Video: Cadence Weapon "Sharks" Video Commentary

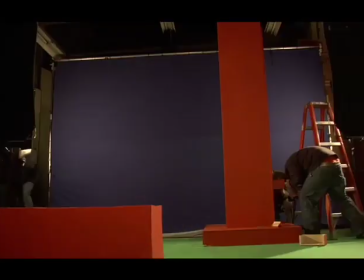For those of you who don't know, 1188 Films did all the wonderful post-effects on this video, and were with us from basically day one.
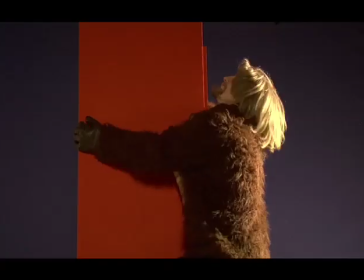What did you guys do? How did you have... What was the process here? Basically, it starts...
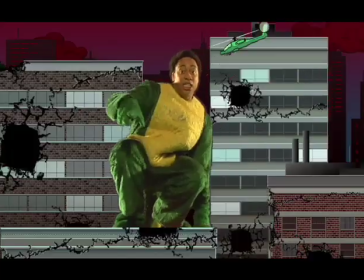Well, we all started off with the storyboards together initially.
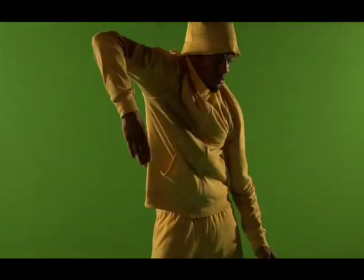And then, I mean, when it comes to the design, the backgrounds, Basically, all the design work that you see, it's all Uncle Matty.
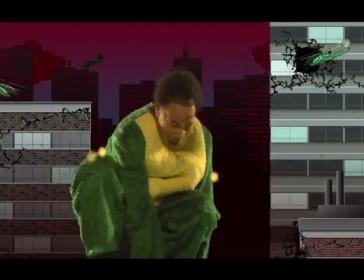It was the first time that we've actually kind of applied video game graphics to the video.
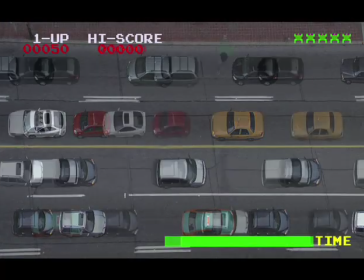It was having like, you know, cool, smooth super effects. We had to kind of dumb ourselves down and do pixel-by-pixel type graphics.
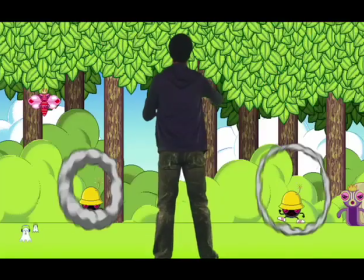Trying to keep as true as possible to the original video game designs. So we built sprites for the characters so that they'd animate like video games.
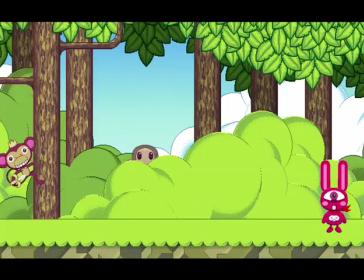The backgrounds were all pixel-by-pixel built. So the world would try to basically, as much as possible, be a video game.
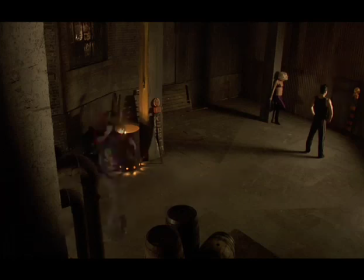So for the double dragon fight scene, I mean this was really cool to work on.
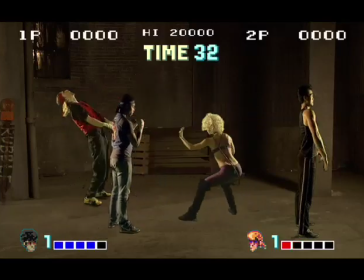What happened basically, the guys, they shot a whole bunch of 60 frames per second movements against green screen individually.
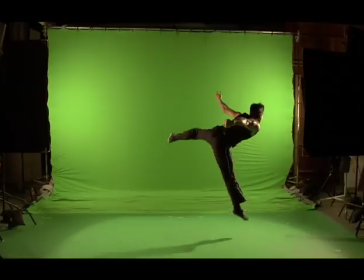So each character, you know, individual punches and individual kicks, special moves, getting hit and whatnot.
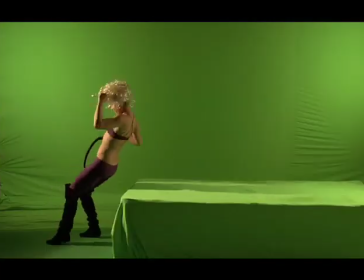You know, even up to falling, falling backwards onto a mat.
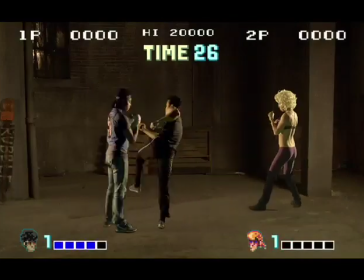and you know we brought that in to Final Cut and just basically had to go through it all frame by frame and then kind of assess which frames
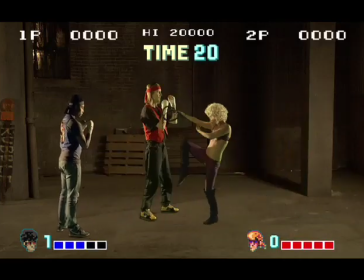in order would make good sprites and then you know tweak those key them out and then from that point it was just basically taking what
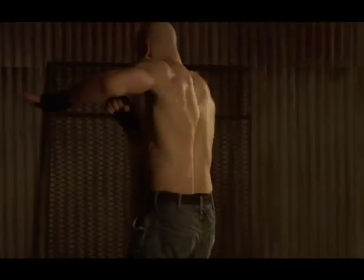we have pre-planned on paper for the fight and and the sprites throwing them into the video and
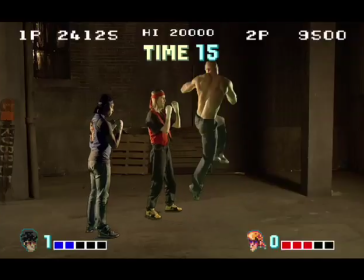then just getting the characters to kind of act and react with each other based on than what we had already planned out.
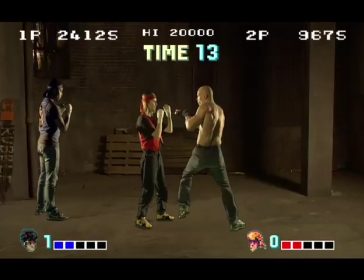There was a lot of tracking,
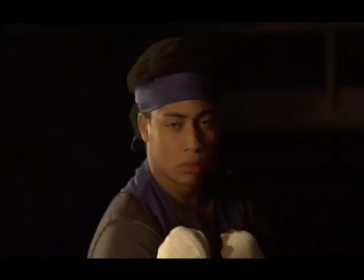but yeah, just getting them to kick the crap out of each other until Cadence and DJ Weasel beat the end boss and win the whole game.
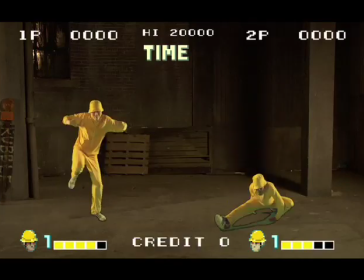Yeah, it was really cool. It was pretty addictive to work on and pretty challenging, so I had a lot of fun doing that shot.
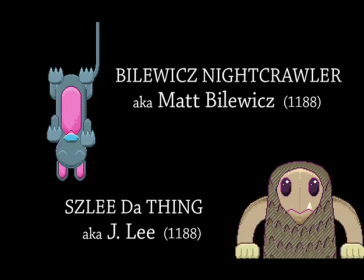I didn't want people to be scared of the gorilla.
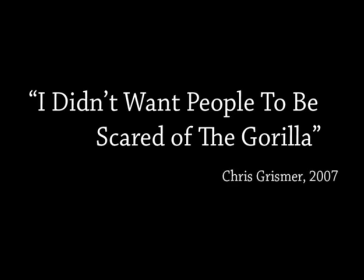That's definitely going in.